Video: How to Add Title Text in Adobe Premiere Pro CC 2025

Now we're going to add some simple text titles to our video. This is a really cool way just to add a little bit more to what you're saying and to visually let the person think about the point you want to emphasize the most. This is a lot easier to add than the full transition titles. I know it did take a while, but as you start doing it more and as you get the reps in, it will get a lot easier to do. These simple text titles are really quick and easy to do. So let's jump back inside Premiere Pro and let me show you how to do it. So at this part of the video, I talk about how many views we've got on our channel using TubeBuddy. So as we say 2.5 million views, I want a simple text to pop up showing that 2.5 million.
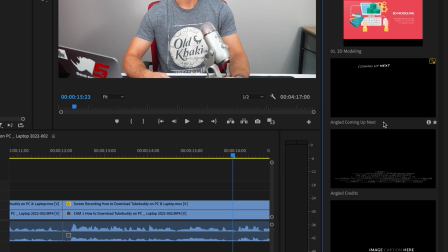[0:40]
So we're going to head back into Essential Graphics and we're going to go Browse and we're just going to choose one of the simple titles that we have here.
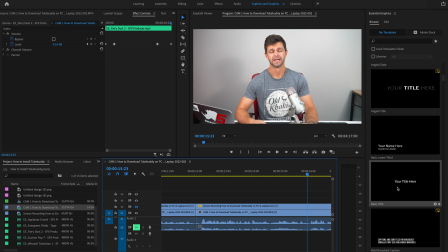[0:49]
So there's a basic lower third, or there's the basic title. We're just going to drag and drop a basic title onto the video 3 line.
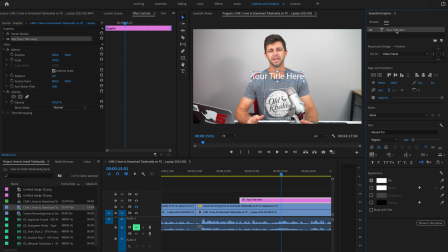[0:57]
Then we're going to select it and we're going to edit the text in the top right hand side. So we wanted to say 2.5 million views. Now, one of the things I like to do on the simple text titles is to change the font that suits your kind of brand.
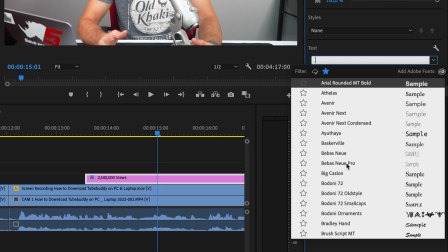[1:12]
So the font that we like to use for our channel is Bebas Nui.
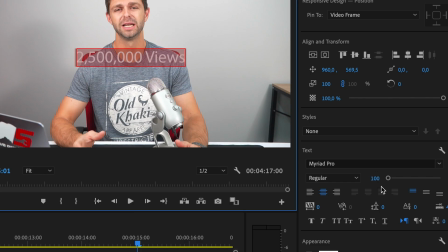[1:15]
And then all we want to do is highlight the text and we're going to increase the size a bit so that you can read it.
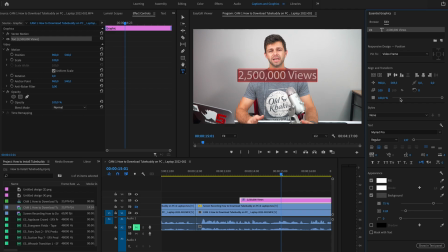[1:21]
And we're going to add a little bit of a background just to make that text pop. Then we're going to move the position. We want it to come down to the bottom here. And then let's tweak that size. So we want it to go just bigger than we are, and that's how we want it to look.
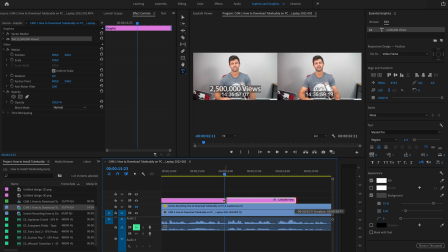[1:36]
And we don't need it to come up for long, just as we mentioned the number 2.5 million views.
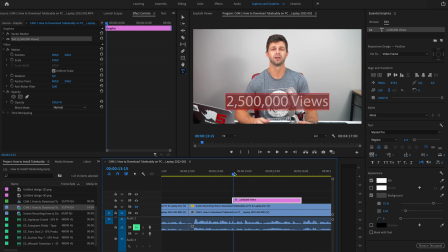[1:44]
Now that's pretty flat and boring. So I want to add a little sound effect there to make it pop, just to bring attention to something has changed and to re-engage the audience. So these little things, adding the text, adding the titles, adding the sound effects is really good for re-engaging your audience and keeping them focused on your video so that you don't lose them and they click off and start watching someone else's video.
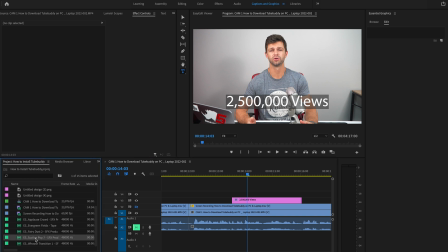[2:07]
So let's grab that pop sound effect and we're gonna put it at the start with the text coming on and put it at the end as it leaves. Now we want it to align with as it started there, we want it to pop. So try and align it so the sound comes as the text appears,
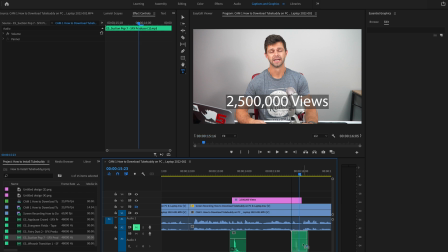[2:27]
and then as the text leaves, then the sound goes down. So let's play that through. Okay, that's really nice, but we don't want the sound effect to overpower our voice. So we're gonna drop that audio level so you can select it.
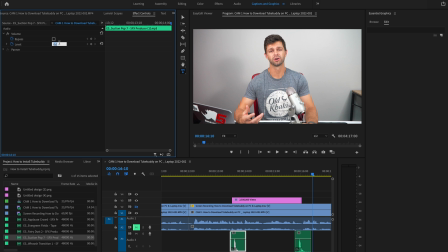[2:43]
Head up to the volume and let's drop it to minus 15 dB. And let's drop this one as well to minus 15. And let's play that through again.
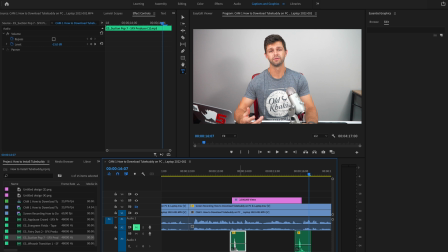[2:57]
Okay, now that's too low, so we can't hear that at all. So you can actually drag this line and just pull it up until you're happy with the level. You have to play around with this and tweak it so that it works for you. So that's a simple way to add a text title to your YouTube edit. And it's nice to give yourself these chances to re-engage your audience in your YouTube videos.